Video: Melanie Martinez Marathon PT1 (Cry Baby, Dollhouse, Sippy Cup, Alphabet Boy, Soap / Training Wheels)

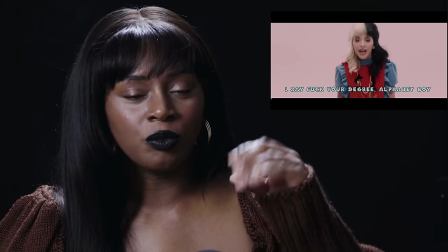right here her movement is slow but her
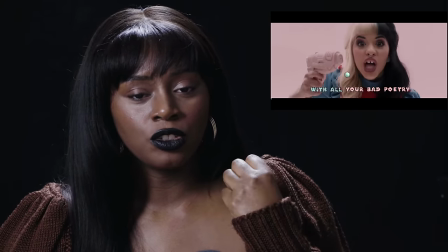lip sync is on time so how you do that is when you're shooting you
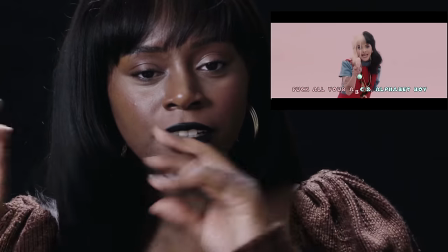make the soundtrack quick so it's like and she has to lip
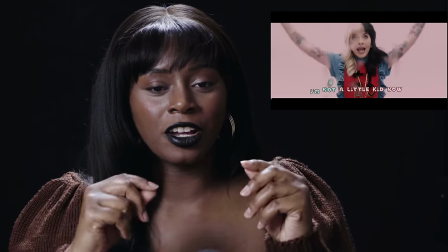sync to the sped up version of the song and so when they take that slow motion shot and they
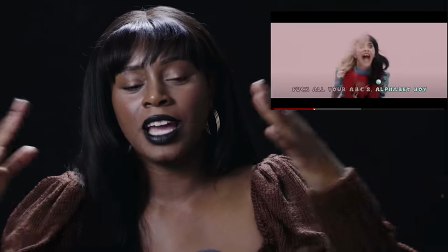stretch it out she'll be lip syncing with the like duration of the actual song it's hilarious
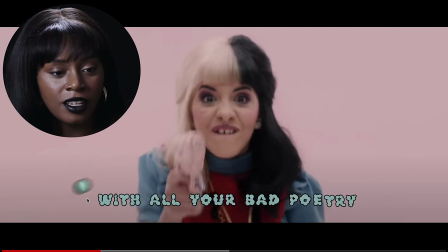but that's going on here where you could see her movements feel so smooth
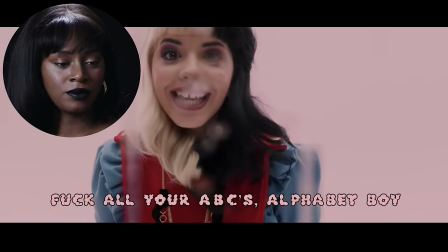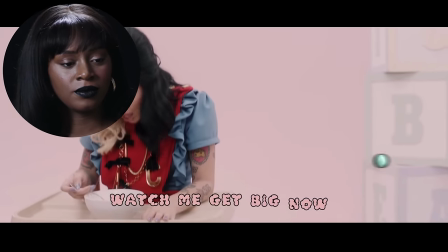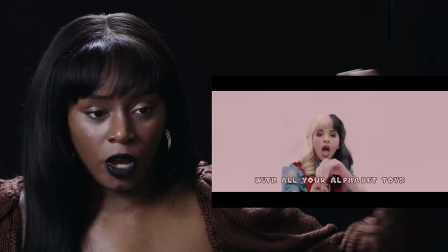yeah really simple set they're just using this huge white cycle and really specific precise
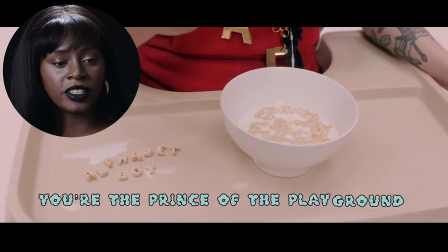props like the box the high chair we have the gun the lighter very simple very clean
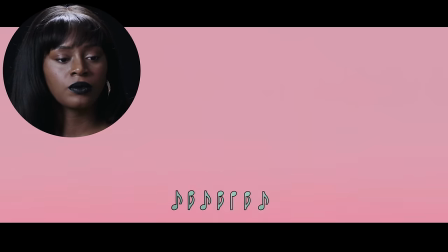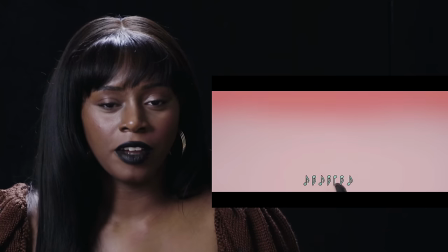i love the sing-along too the graphics makes it really fun and interactive
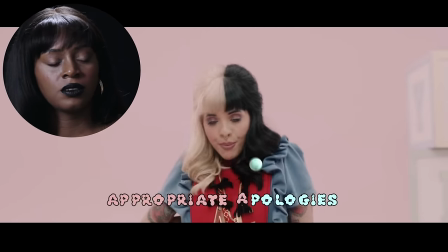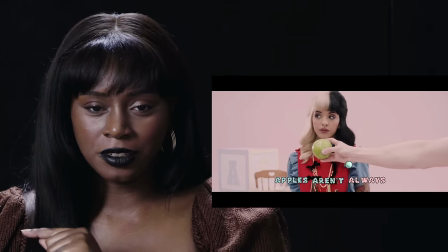that's so funny she said apples aren't always an appropriate apology in korean you can say apples as sagwa and you can also say
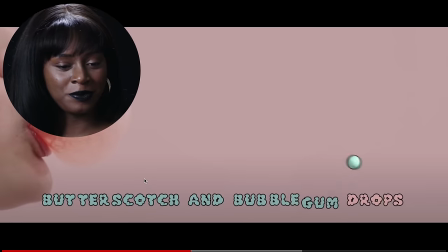apologies as sagwa so that was funny kind of weird i'm learning korean by the way i
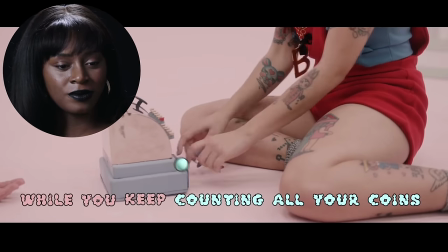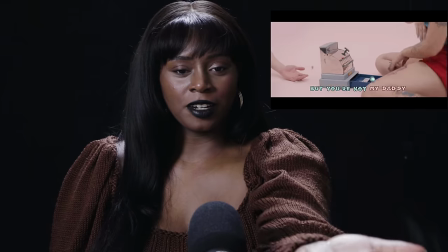love that little hand placement into the shot
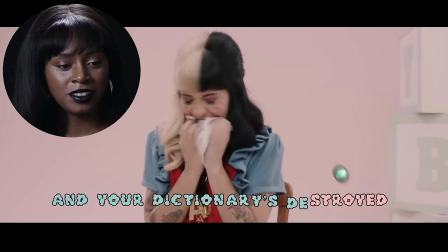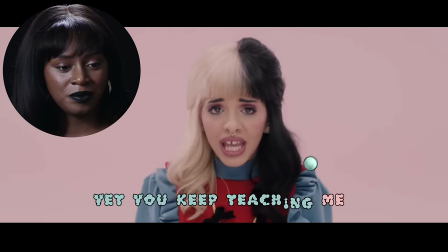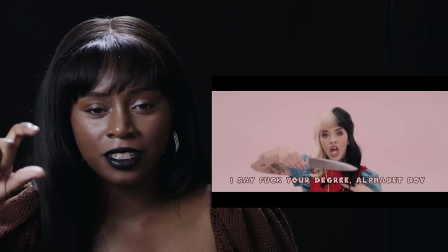i think another great thing about having the look the like sing-along graphics is that you can actually see
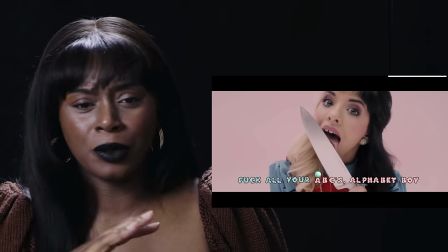the wordplay happening with her using the alphabet because i really wouldn't have noticed without the graphics oh
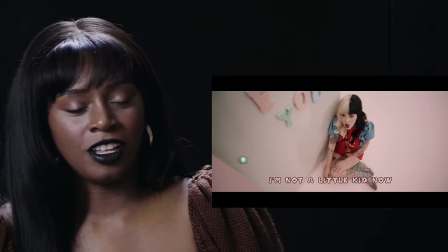my gosh love this shot definitely
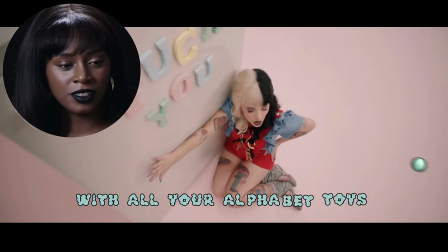a wide angle lens looking down bird's eye shot oh that's like a fridge she's
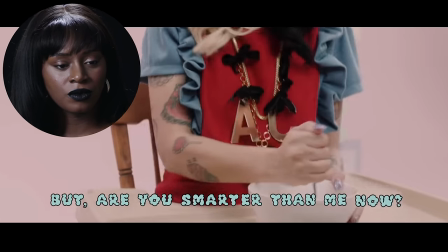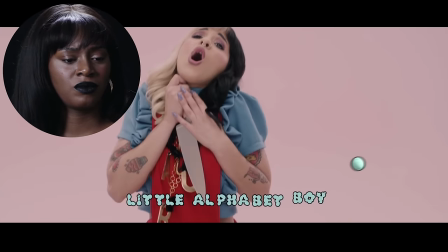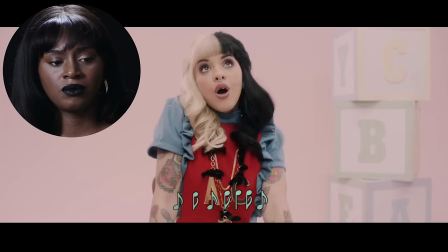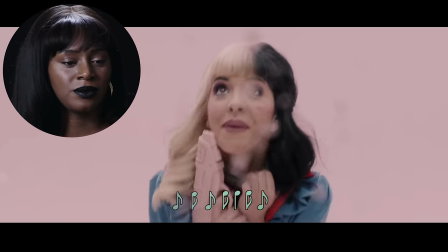so spunky there again slow motion
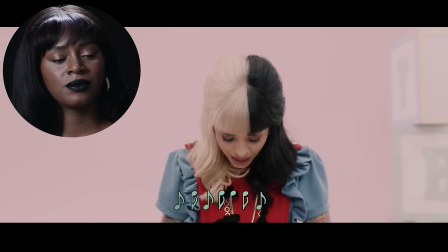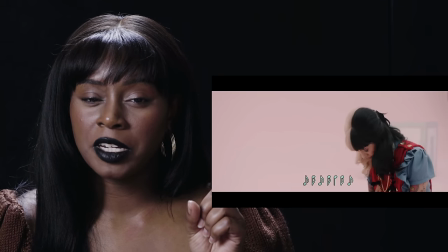interesting because i was the same type of knife that her mother used in the last video
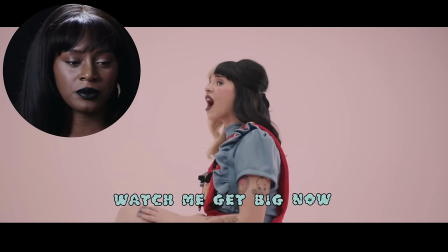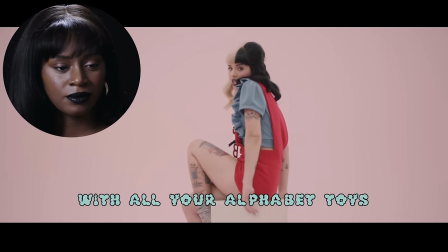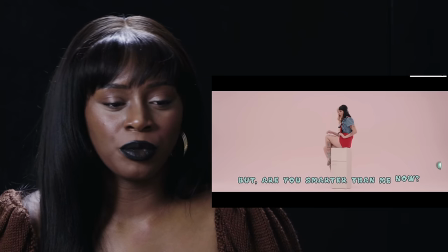when you have videos this simple oh i love how the fridge is small now
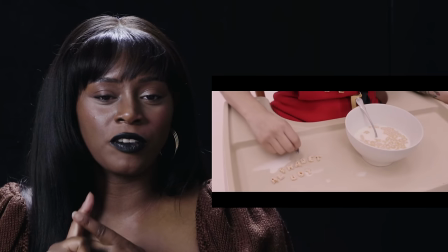when you have videos this simple you have to really really have good performance and good camera work and that's exactly what
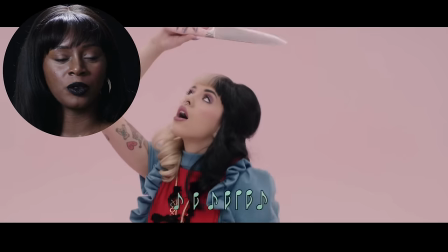they have here and also great production design with the set decoration team the huge blocks and like
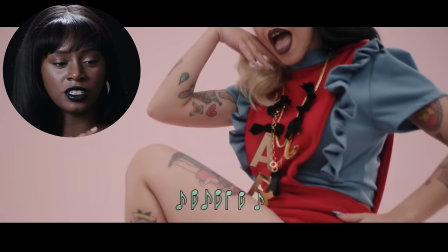i said all the props very fun very interesting lots to look at i love it